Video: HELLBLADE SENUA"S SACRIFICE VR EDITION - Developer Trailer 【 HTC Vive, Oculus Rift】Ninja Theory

HELLBLADE Senua Sacrifice will be coming to VR on HTC Vive and Oculus Rift on July the 31st. Now this isn't just an add-on or some DLC, this is the full HELLBLADE game as a standalone VR experience. And it's completely free if you own or buy HELLBLADE Senua Sacrifice on Steam.
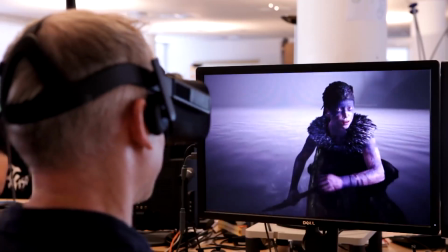17s
We recommend a minimum of an NVIDIA GTX 1080 graphics card, and in this update we'll tell you how the VR SKU came to be.
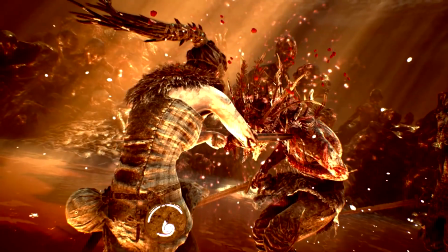We received our first VR kits very early on in development when we were creating the vertical slice for HELLBLADE.
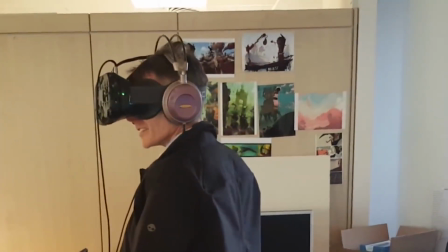39s
The team were curious to see what a cutscene would look like in VR.
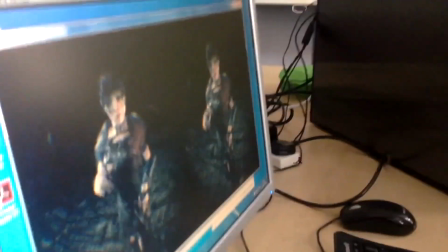43s
We all agreed that it was cool to be immersed in the scene, but the motion of the camera made the experience quite nauseating. Could we preserve film grammar without making you feel ill in VR? Could you pan, tilt, dolly and cut without feeling queasy? And so we tried it out.
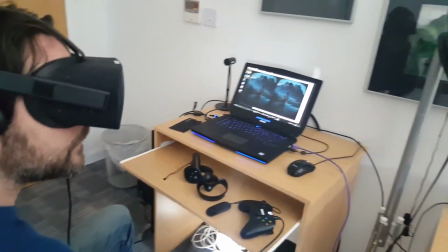60s
We tried each one of those camera motions in VR to find what the limits were.
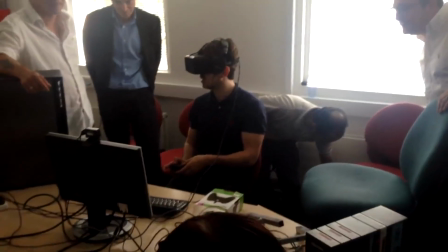64s
And we arrived at a concrete set of rules that seemed to be okay for most people we tried this on in the studio.
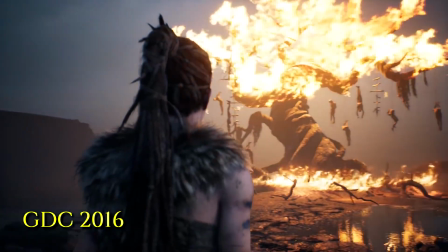71s
By this time we'd created our GDC 2016 scene. We adapted the cutscene using our new set of rules for VR and released a 360 video on Facebook,
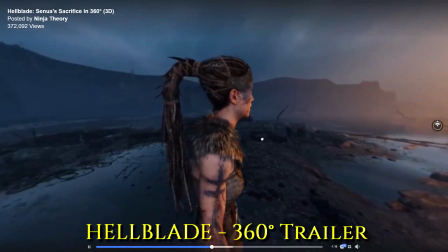81s
Oculus and YouTube so that everyone could experience it in VR.
That there is nothing to go back to at all.
It was received really well, so we went ahead and applied these rules to nearly all of the scenes in HELLBLADE. Some of the scenes work better in 2D for technical or for dramatic reasons.
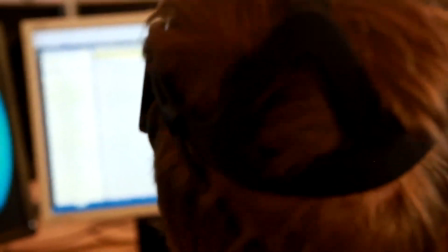99s
Another major challenge early on was how do you do free roaming third-person movement in VR,
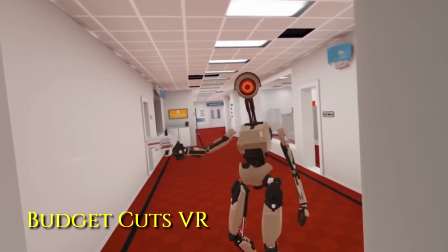104s
because at the time most games were sticking to first-person teleportation movement, which wouldn't have been HELLBLADE. So we ruled out first person, we ruled out teleportation and said let's come up with some ideas, and we did. And we prototyped these ideas. And out of a dozen or so prototypes we came up with one that sort of stuck as interesting.
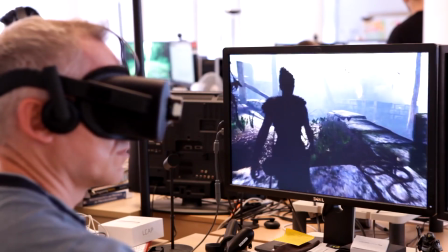126s
And this was to use Senua as a frame of reference for movement, so you didn't feel too queasy moving forwards and backwards,
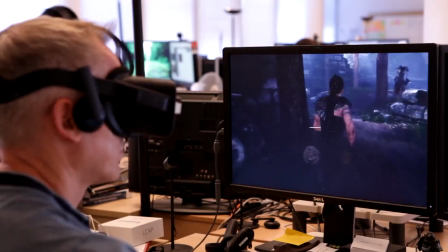132s
but then to use head steering to control her turning. Obviously you can't turn your head 360 degrees, so we employed another trick, which was to gently rotate the world back round as you were turning,
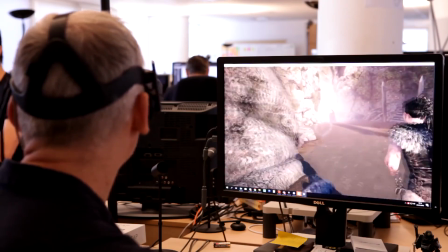144s
such that you wouldn't really notice, and that way you had full 360 movement controls. Encouraged by these experiments, a tiny team continued to solve VR issues alongside the main HELLBLADE development.
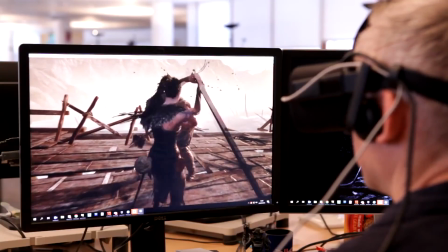156s
Over the months we found solutions for traversal, puzzles and combat. But the biggest challenge facing us by far was frame rate, because if we couldn't run at 90 frames a second on a very well-spec PC for VR, this project didn't have a chance to see the light of day.
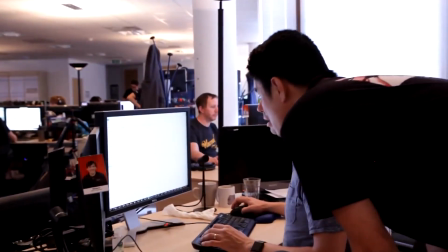172s
We optimized the art, shaders, characters, landscapes, post-processing effects, anything we could to get us to 90 frames a second, including switching to a forward renderer.
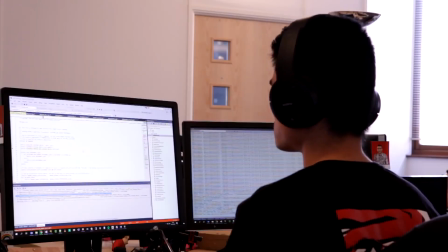182s
And we got there, but it took 2 years of hard effort.
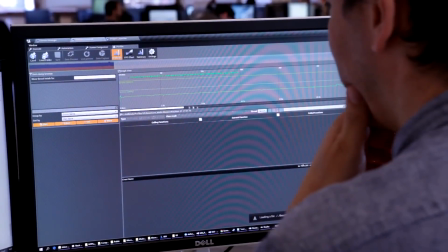185s
But it was worth it, because the optimizations we did to the VR version of HELLBLADE also benefited the non-VR version,
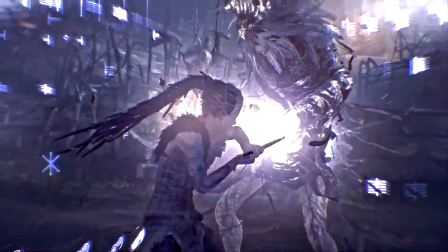193s
which is why HELLBLADE looks so good and runs so well on reasonably spec PCs and consoles. Why did we do this? Well, there was never really a good business case for HELLBLADE VR.
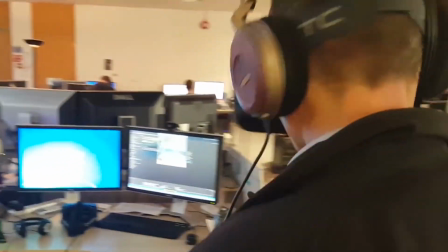203s
We did it out of curiosity and out of the desire to find out more about VR, and because we thought that the final experience would be something cool for our fans.
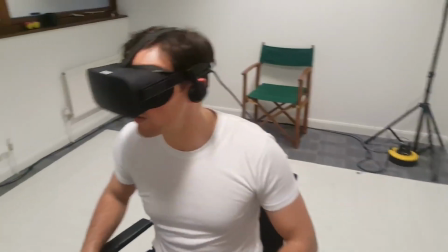211s
And that's why we're giving it away for free, so that as many people can experience it as possible.
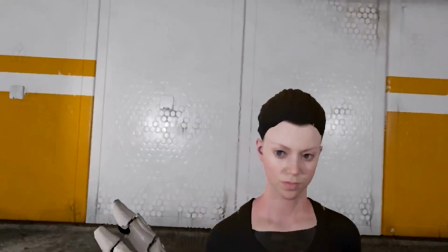215s Oh my god.
With HELLBLADE and with our future games from now on, our philosophy for development has changed.
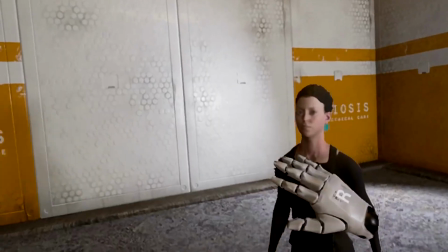222s
It's more about following your nose, being curious and really trying to acquire new knowledge and new expertise, because we truly do believe that exploring new paths opens new opportunities to really find innovation and those new experiences.
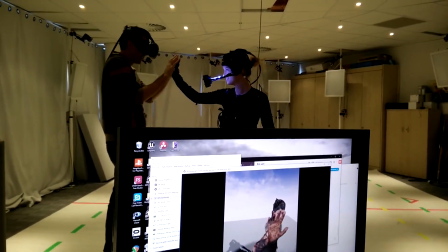238s
So stay tuned.